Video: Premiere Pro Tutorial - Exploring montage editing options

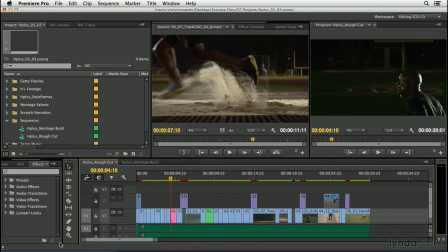In this movie, I'd like to show you some additional techniques for creating montages and how to create some effects simply by cutting rather than just dropping pre-made effects onto your cuts. Now, I've set this sequence up. I've dropped in some shots I've selected and created some rough montages,
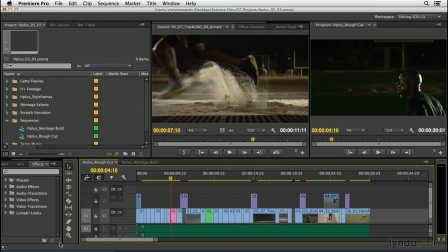and I'd like to play through it so that we're all on the same page before we begin making changes. But if you look down here in the timeline, there's some places where I've got some gaps or some additional shots I'm trying out. That's about where you should be at this point. You're not refining your trim yet. You're just placing shots.
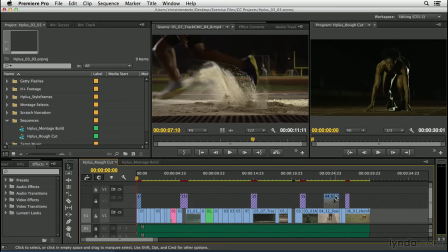All right, here I go. I'm playing through.
You work hard and play harder. Water can't give you back what you lose. H plus has what you need. Natural electrolytes from plants, not chemicals. H plus isn't made in a lab.
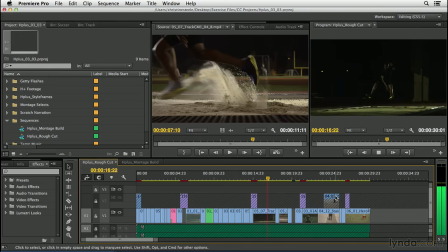Too much sugar dehydrates you and robs your energy when you need it most. H-Plus only has five grams. Everything you need, nothing you don't.
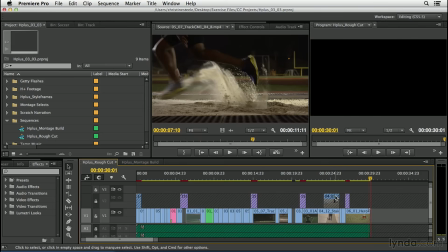H-Plus, natural rehydration.
Now I'll walk you through some of the choices I've made, and we'll make some changes together.
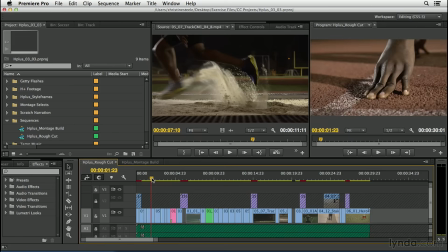From the beginning, you watched me create the montage that leads up to our first hero shot, the soccer player. Beyond that, I've used the series that we created, the shot series of four here.
This has what you need. Natural electrolytes from plants, not chemicals.
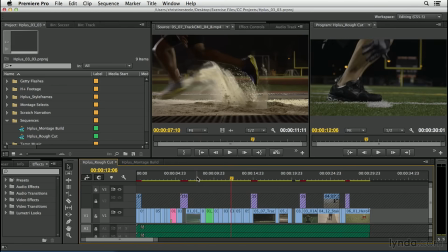So there's a shot series of four here that you haven't seen yet. And I'd like to talk about what I've done here. I've used a technique called double cutting. And what that means is I've repeated the shots. I've actually played through and rather than syncing them perfectly, I've backed up and repeated actions.
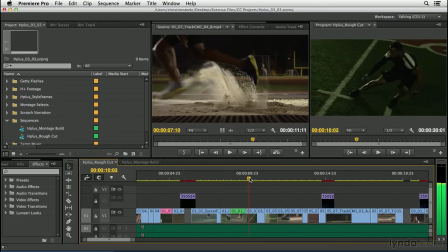Here, watch. This is called touch and go. He's training. And as I play, you'll see that his hand almost reaches the ground. And then when we cut to the next shot, it's repeating the action. His hand hasn't touched the ground yet. I'm repeating that same action here.
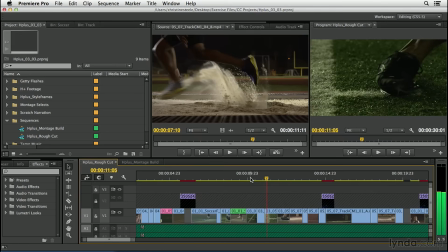And here, his foot is on the ground, rolls, and he's touching again. That's called double cutting. It allows me to expand the motion, and it creates timing changes without me actually having to drag-drop effects onto the cut.
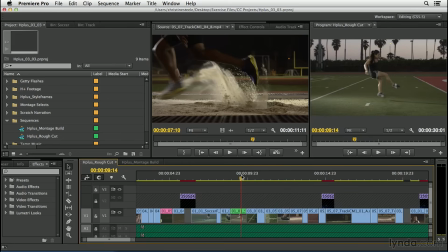So it's done just by cutting. I'm using different camera angles, but I'm repeating the same action from all three camera angles.
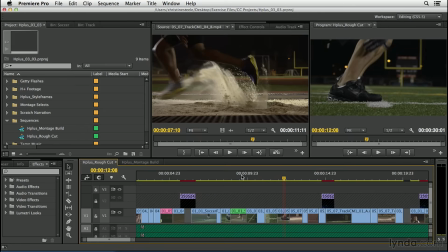Watch.
Electrolytes from plants, not chemicals.
See what I mean? Now, in this last shot here, I've actually synced the cut in the final shot. So I allow him to touch and then go.
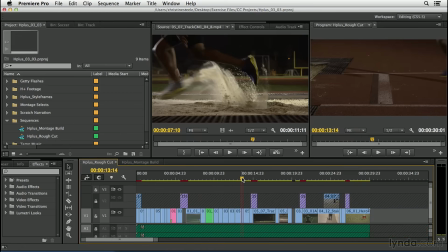Now, I've done the same double cutting technique here with the track runner, and this has the effect of expanding time. Now, in a lot of types of editing, you're contracting time. In a narrative story, for example, things happen over hours and you're trying to tell what happened in a matter of seconds.
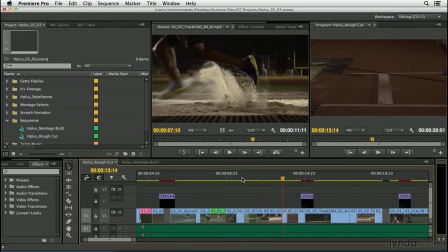In this case, we have action that's happening in seconds, and I need to stretch it out a little so that you've got a feeling of what's going on. So watch the track here.
Made in a lab. Too much sugar dehydrates you and robs your energy when you need it most.
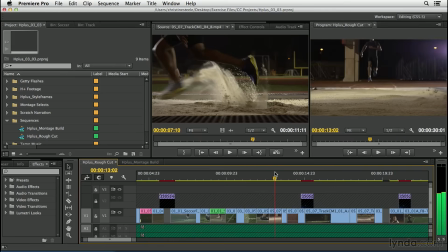And let me show you where I've double cut. So here I've got the track runner.
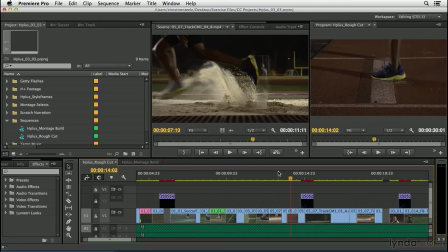And you can see that I've repeated his steps. And as he's flying through the air here, I cut to the next shot under the wipe. And he's still flying through the air.
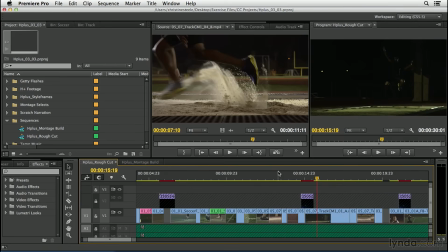I've used the different camera angle, that's the hero shot, but I've backed up a bit so that he's flying for longer.
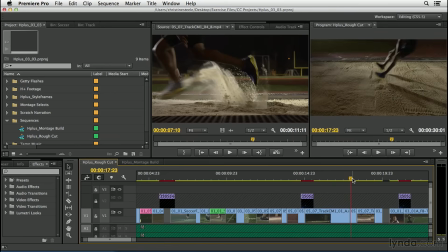It makes it look like his jump is really long. And then as we come through here, notice that he touches the ground with his feet here. But in the next shot, I back up, new camera angle, but I've repeated the action. He flies for longer, touches the ground again.